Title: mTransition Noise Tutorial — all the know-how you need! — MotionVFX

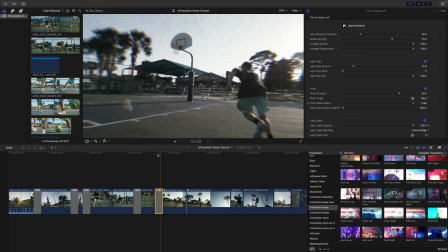So we're moving to the left because we are bringing him in on that right side.
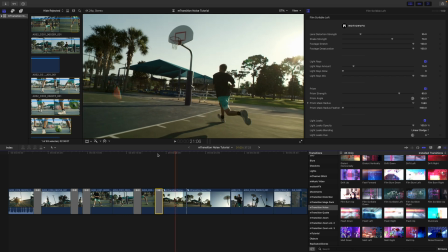Now, this one was interesting. You're going to notice that I'm inside a compound clip. Now, I did this because I was running all handheld on this shot,
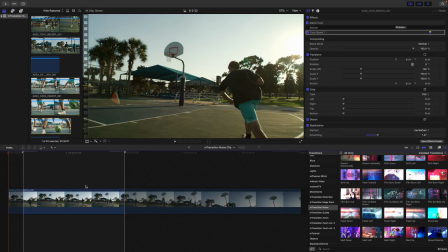and inside the compound clip, this is a stabilized clip. Now, if you blade cut a stabilized clip, it's going to restabilize each clip individually, and you're going to have a lot of issues. I did not want that,
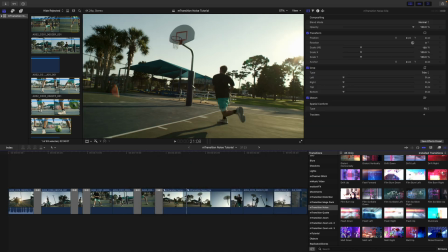so I simply put my stabilized clip into a compound clip and then did a blade cut so that I could show you this next way to use these transitions. So this was I just used the film scribble up because again, I was kind of staying on that scribble feel.
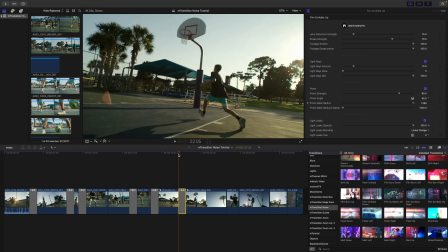I'm going to use my arrows and you can see it's going to
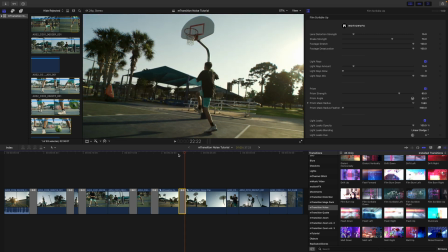scribble and go up, but it's the same shot, right? I didn't necessarily want that to happen.
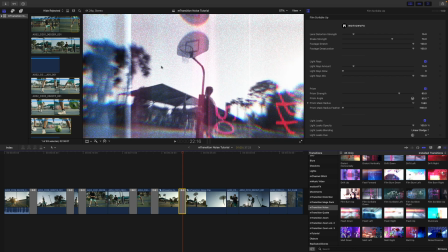I just wanted to kind of put in some scribble and some grain in there just to give it a little bit of life.
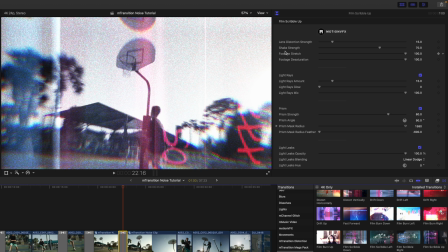So over in our inspector, if you notice the footage stretch parameter, I'm going to slide that all the way down.
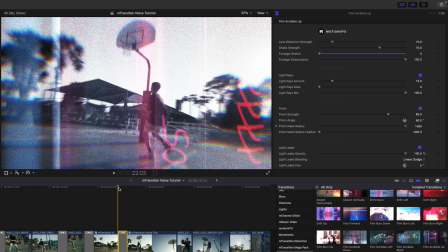And now, if we go back with our playhead, let's use our arrows.
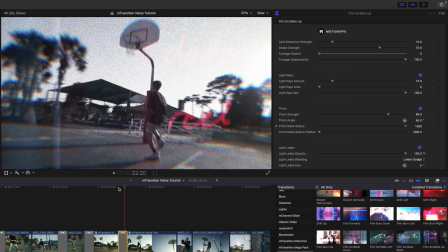You can see that it's just kind of going to give it a little bit of a shake and that noise and scribble,
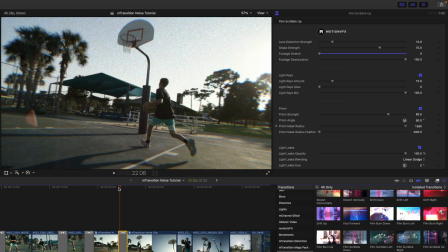but our footage essentially stays the same because we're not using that footage stretch.
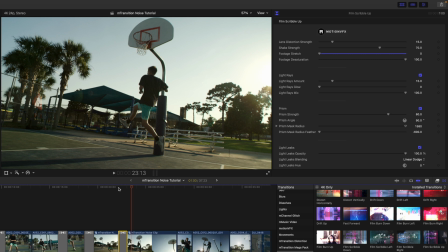So again, you can use that just to add in some really quick,
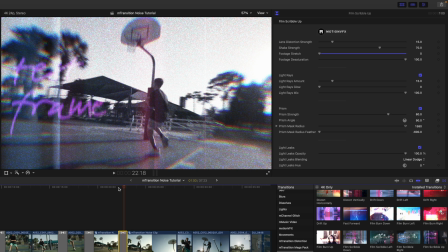really interesting effects to your footage to break it up, give it some life. And I think that this would be a really, really useful way of adding a little bit of life to a music video or something like that. Like I mentioned, M Music Video is also available on MotionVFX.com,
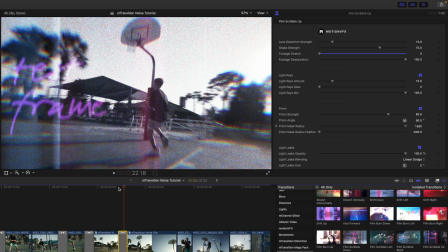and I believe the M Transition Noise would be very complimentary to the M Music Video Pack.
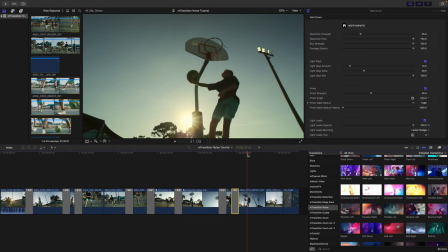I then had one more hard cut here,
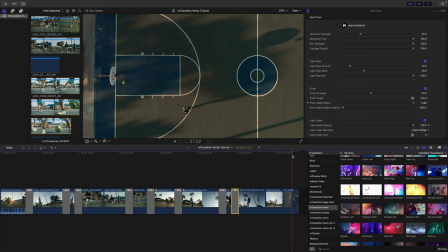And then we went to the top drone shot of him getting that final shot.
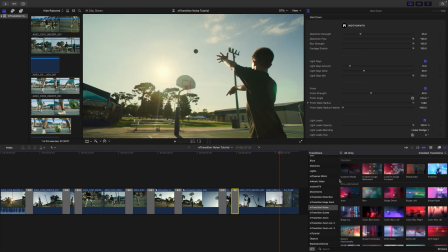And I used one of our custom options. Here I used the custom surge backward because we are going backward. We're going up into the sky. So let's use our custom surge backward. And you notice that you have some on-screen controls.
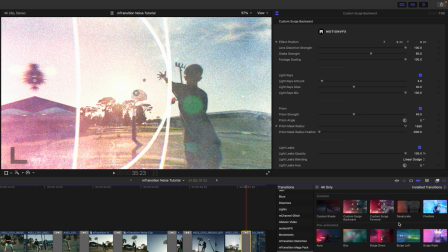Now you're only going to have these on-screen controls in your custom options. And you can see it right here.
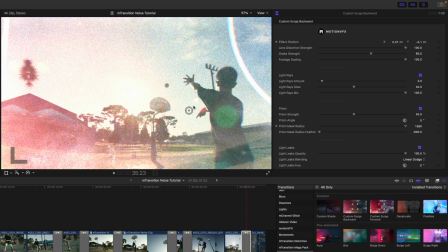And you can see how that is affecting our footage.
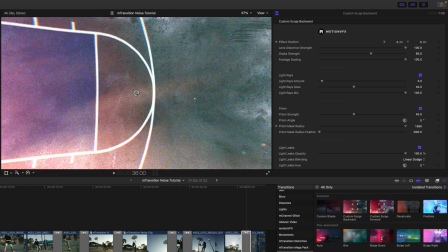Now, we kind of lucked out that center just really works well for this.
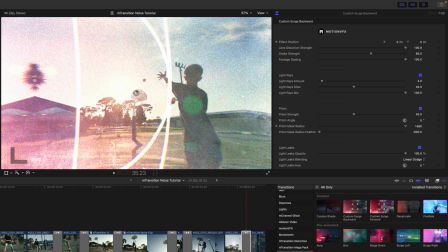So we're just going to leave it because the focus is on the goal there.
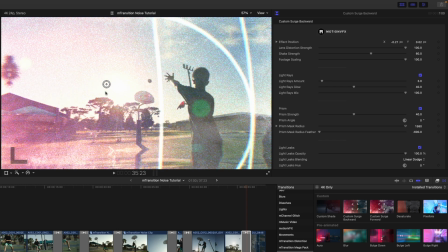But if you wanted to change that position, you do so with your on-screen controls.
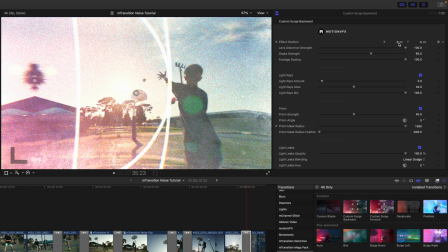And you can also do so here in your effect position X and Y parameters over in your inspector. And then again, we have distortion strength, shake, footage scaling, our light rays, prism, leaks, grain, film dirt, and then we have texture.
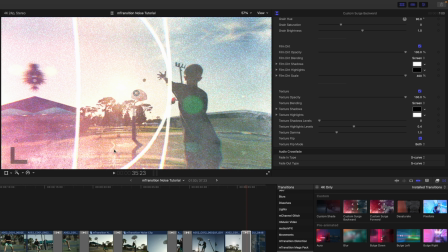You can just see that that's giving some sort of texture just all around. You can make changes to your opacity if you'd like.
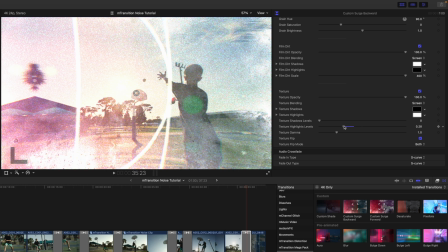Increase those levels in the shadows and highlights if you would like. You can flip your texture,
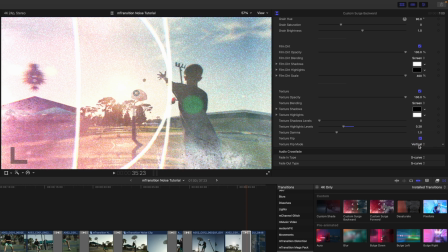or you could flip it only vertical or only horizontally.
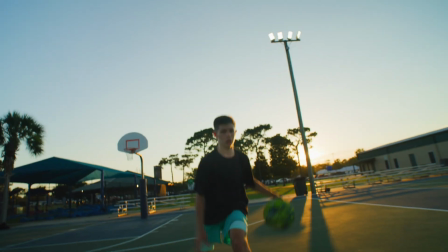Again, there are 69 different transitions in mTransition Noise.
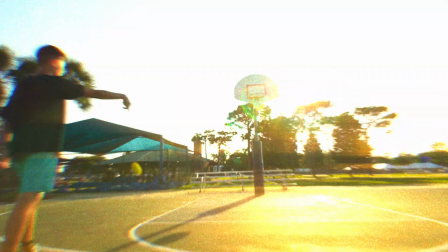This pack is absolutely huge, and we can't wait to see what you can come up with.
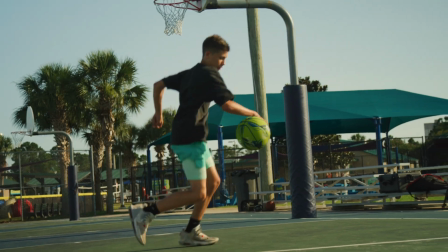Again, this is George Edmondson with MotionVFX.com.